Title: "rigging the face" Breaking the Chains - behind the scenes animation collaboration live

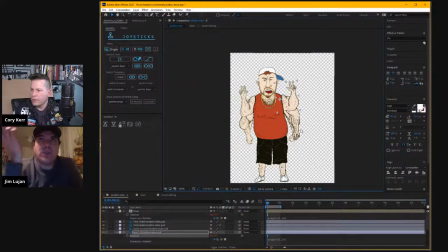24:45 Are we going to do the jaw thing with those guys too, or are we going to do multiple? Because I kind of wanted to mix it up. I wanted maybe some of the characters we just do. I liked this guy with the flappy
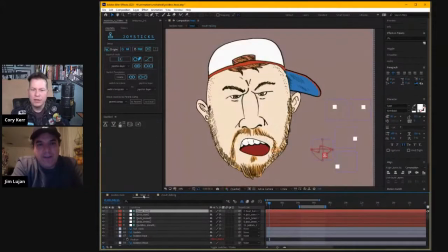24:58 mouth talking thing, Yeah. because I just imagine him like slobbering and, you know, unintentionally talking so loud that he's got like spittle and stuff, and so having his lips kind of flap around. But then the other way that it's pretty simple to do is
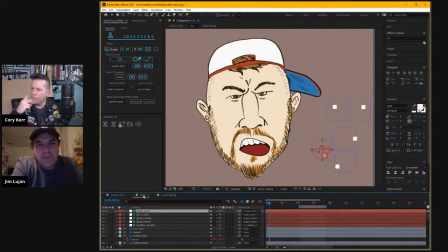25:17 you know, is just have a couple mouth shapes, and I can just switch back and forth. Yeah. Kind of like you do, but I'll just rig it to a controller where it just, you know, we'll have the A, E, O,
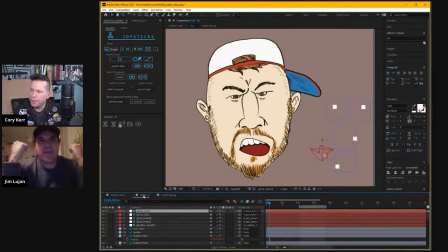25:29 and close on, and maybe the henchmen, maybe they don't, because I think in a weird way it'll be kind of neat if the main baddie has his mouth all fancy and everything, and then the other guys are just.
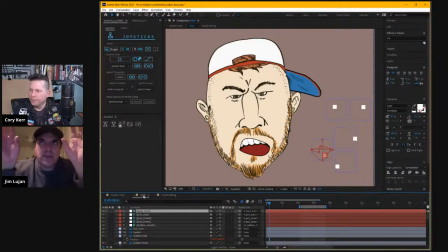25:43 I mean, the audience won't really. Right. It's not going to be something that jumps out at them. Wait, their mouths are moving different. It'll be just be more that this guy's extra, like it's something cool. And then Wayne too, the main character, Unchained Wayne.
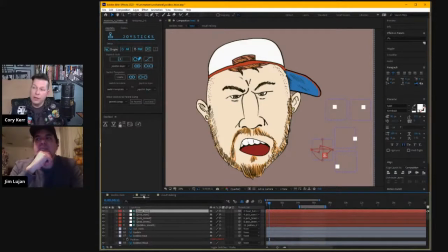25:59 I'm wondering how his mouth should move because he has less of an exaggerated. He's probably more. I would like one of two options for him. Either almost no movement at all, like he's kind of like a really minimalist.
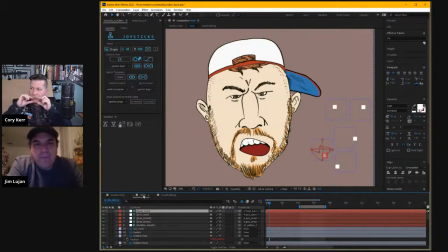26:16 Maybe even just a black shape that I can just kind of like bounce around a little bit. Yeah. Or you give me all the phonemes, is what they call them, all the mouth shapes to rig him up to Adobe Character Animator.
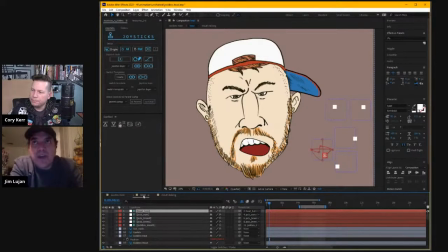26:31 Okay. Hey, when I'm doing the mouth shapes, there's another question. I know the teeth I'll color white unless they're yellow. But if it's just a line, or if it's am I not? I don't color any flesh around it, right? Because it's going to be on top of a blank palette for the most part, right?
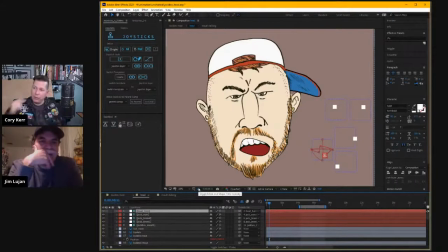26:50 So it depends on how we do it. But what I did before was kind of what you were talking about earlier with the arms. Is I drew the face, and then I made a copy of the jaw, basically the nose down.
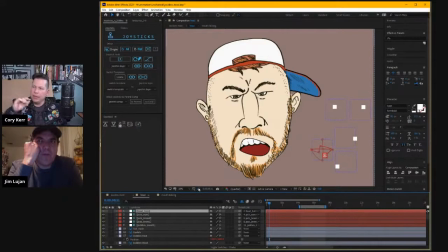27:05 And I changed whatever I wanted about that. So I just make a copy, and I'd be like, what would the jaw and the cheeks and the mouth do for the letter E? And then I would just tweak it just a little bit, because that way you get a little bit of chin and jaw movement.
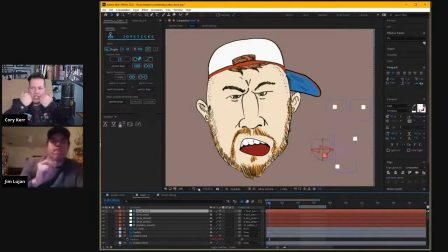27:21 You know, when I do this, my cheeks kind of suck in. How about this? How about this? Does this work? So let's say for Wayne, when I send you, I mean, I'm going to have his eyebrows and his eyeballs, all those on different layers, because I love that works so great.
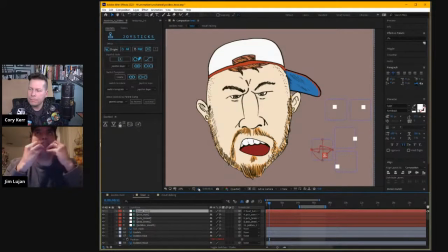27:40 But for his jaw, what I'll do is I'll detach his jaw so it can move, but we'll just have mouth movements. So it won't be a specific one for O and his mouth moves this way, or unless you're just suddenly so charged with energy and time that you want to go in and surprise me.
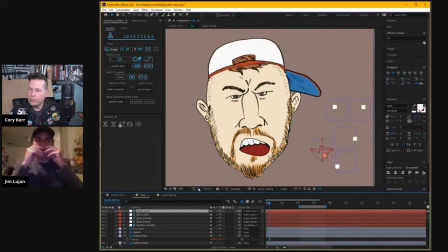27:58 But I'd be happy if his mouth just moved in the phonetic shapes and his jaw just went like that. This guy is a different case. This guy is like a super experiment in character, because it just brings this guy's character so much to life.
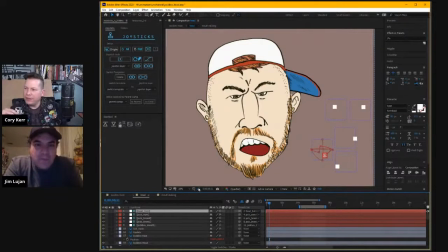28:14 It's insane. And the kind of, are we giving away the joke at the end in this live action? We'll save that joke. We'll say that'll be one thing with it. Like this is one thing we kind of talked about behind the scenes, ladies and gentlemen.
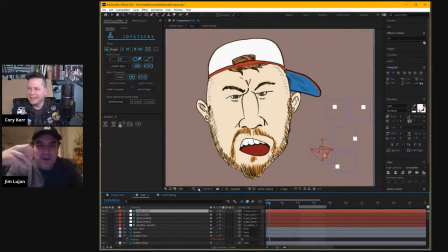28:28 We said that we're not going to spend too much time talking about the script or the dialogue. I mean, you'll see some of the scenes, but we're going to keep some of it. I will say this: manipulating his face as if it's a lot floppier and more fluid
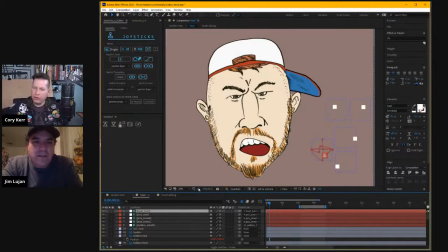28:46 feeds into the character design of the gag at the end.